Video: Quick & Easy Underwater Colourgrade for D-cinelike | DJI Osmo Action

So guys, in this video we're going to show you our Colourgrade underwater footage shot in our DJI Osmo Action using the D-cinelike color profile.
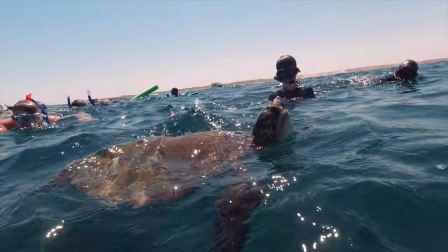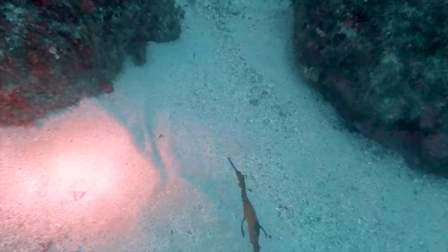Is part of a series about underwater photography and videography. You can already check the first one we did about settings we use on DJI Osmo Action. Before I start, I just wanted to say that I'm no professional colorist. This is just the workflow we use to color grade our underwater footage for YouTube.
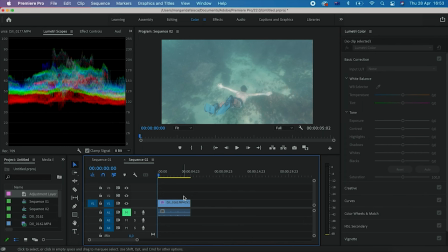[0:37]
So without further ado, let's jump right in. So I already created a sequence and selected a video of me swimming. As I said before, this was taken using the DJI Osmo Action in a D-cinelike profile, which is a flat profile, but I'm sure this workflow will work for GoPros on any other cameras.
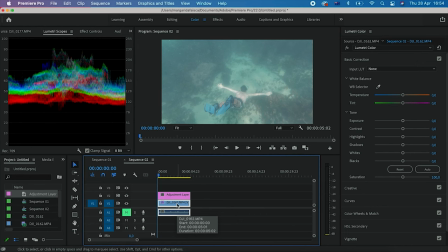[0:55]
As this D-cinelike is a flat profile, the first thing you want to do is add contrast by color correcting. I'm making these adjustments in an adjustment layer, but you can do it directly on your video.
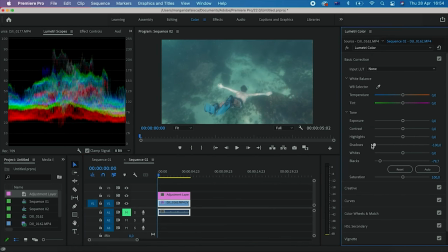[1:05]
So I'm going to lower the black and the shadows, also lower the highlights.
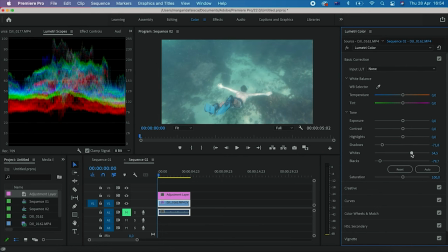[1:14]
In this case, I'm going to increase the whites.
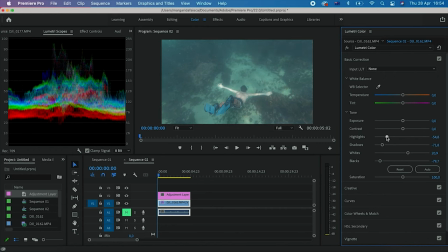I'm also going to make the necessary adjustments in exposure. So now I'm going to increase the contrast slight to add even more contrast because it's still a bit flat.
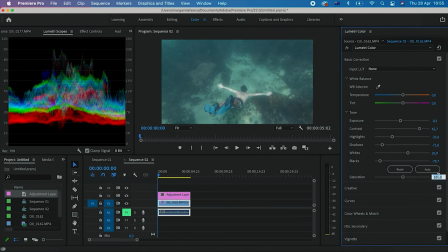[1:36]
And I'm also going to increase the saturation about 30%. And our footage is already looking way better. So if you want to get your colors to look more natural and removing that blue or greenish tint that sometimes you get underwater, you're going to have to adjust the white balance. This is entirely up to you and your taste, actually.
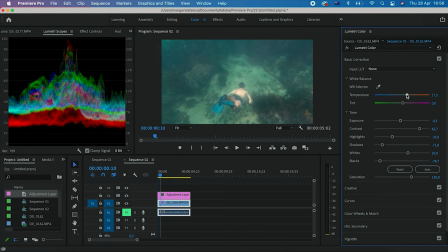[1:57]
So what I'm going to do is making it a bit warmer to get better skin tones, and also to compensate, also add a bit of magenta. And that's about it for the color correction, guys. So I would be comfortable putting this on my video timeline for YouTube and putting a LUT, you know, a regular LUT on top of it, and it will be just enough for us. However, you may want to color grade if you want to do the next step, and that's pretty easy with this workflow.
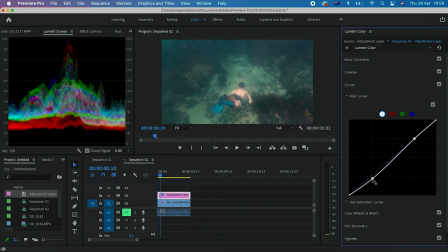[2:30]
So I'm going to add a bit of an S-curve. The next thing I'm going to do is to add a blue tint to the footage in the mid-tones and shadows, just to making it that, you know, underwater vibe.
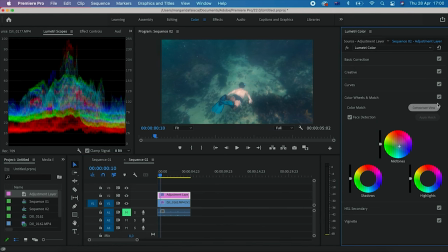And that way you can also choose what shade of blue you want to get.
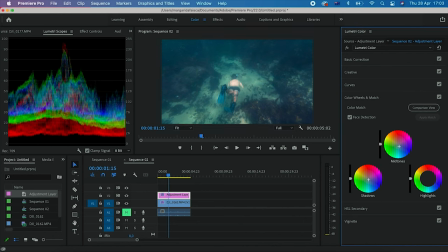[2:59]
So I also decreased the mid-tones a bit. And you can always go back and make the necessary adjustments. Which is what I'm going to do. I'm going to adjust the S-curve again.
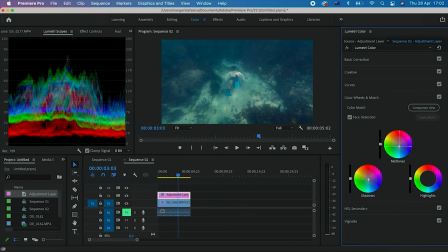[3:15]
And kind of refine the tint on the shadows and on the mid-tones. Oh, so I think this is already looking pretty great. Like, as a final thing, you can also add a vignetting.
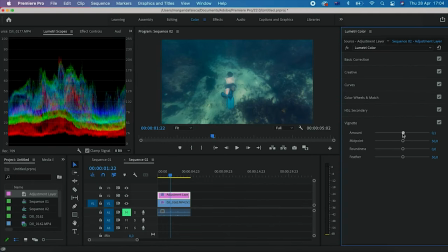[3:44]
Just, you know, to kinda make your eyes going to the subject. And that's about it, guys. I mean, it's pretty easy to make this. I think the footage looks pretty nice, to be honest. At least for my taste.
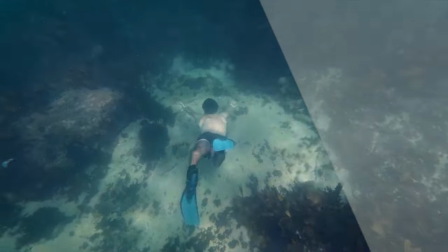So if you have any tips to color grade underwater footage, let us know in the comments.